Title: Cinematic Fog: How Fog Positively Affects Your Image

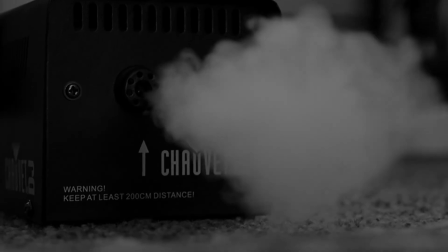But we're not going to be using fog in this way all the time, so let's take a look at a more practical use of fog.
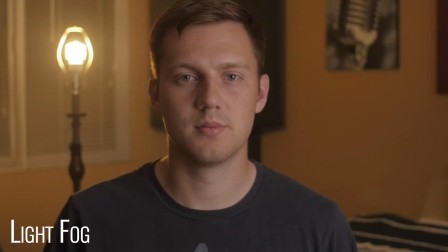Now, this is where I let the fog dissipate for a couple minutes and spread throughout the room evenly, and at this point it's a little bit less of a fog and it's starting to bridge the gap towards a haze.
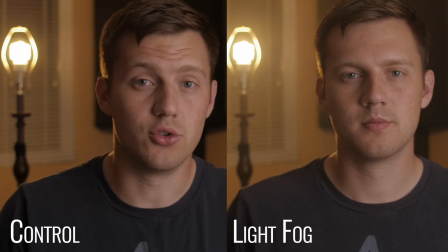Now let's compare this to the control. Starting with the blacks in the image, you can see once again they are lifted.
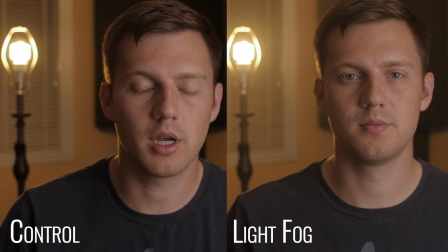The fill side of my face is slightly brighter, and the cast from the practical in the background is also larger than the control. So having a lighter coat of fog coat your image has the same effects,
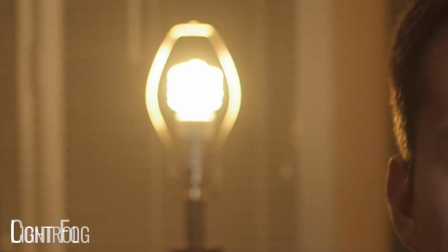and more importantly has noticeable effects compared to the control without the obvious use of fog in the last image we showed.
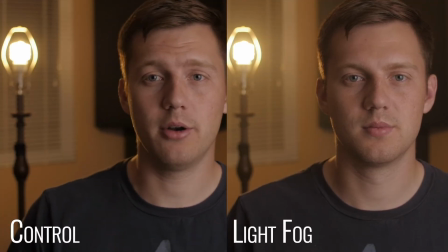So right here would be a very good practical way to use fog that doesn't scream out,
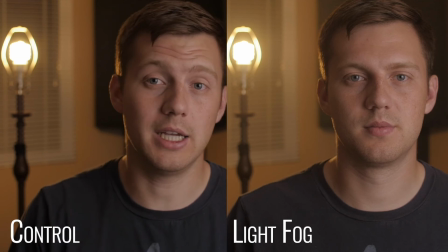I'm using fog in my film, but it has that style of a light haze. Now just off that comparison, let me know in the comments if you are considering using fog in your next film.
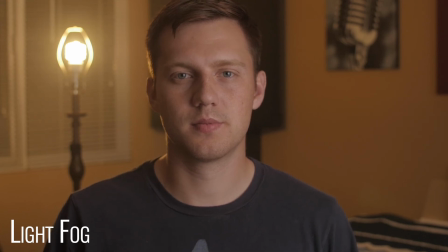The last thing I want to show you guys is a final product. Even though the fog does raise the blacks and lifts a lot of the image, in the color grading process we bring all of that detail back, bringing the blacks back to their true nature,
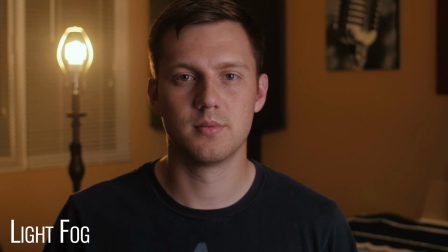and this is what it looks like. While this is running, I'm going to repeat the comparisons between our control and our fog test.
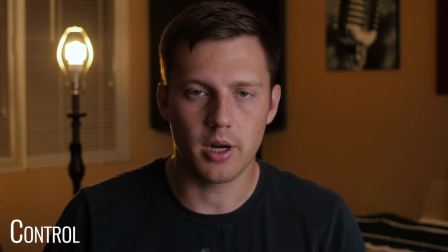Thank you for watching to the end of the video. I appreciate it so much. Give this video a like and don't forget to subscribe and click that notification bell,
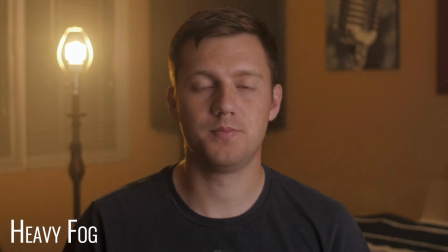because sometimes YouTube doesn't always tell you when I upload, even though you already know it's every Friday.
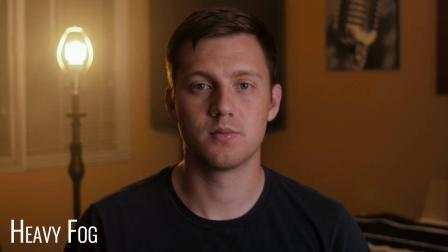Thanks so much guys, take care, and I'll see you guys next Filmmakers Friday.
Front row kicking back, old school trash like damn.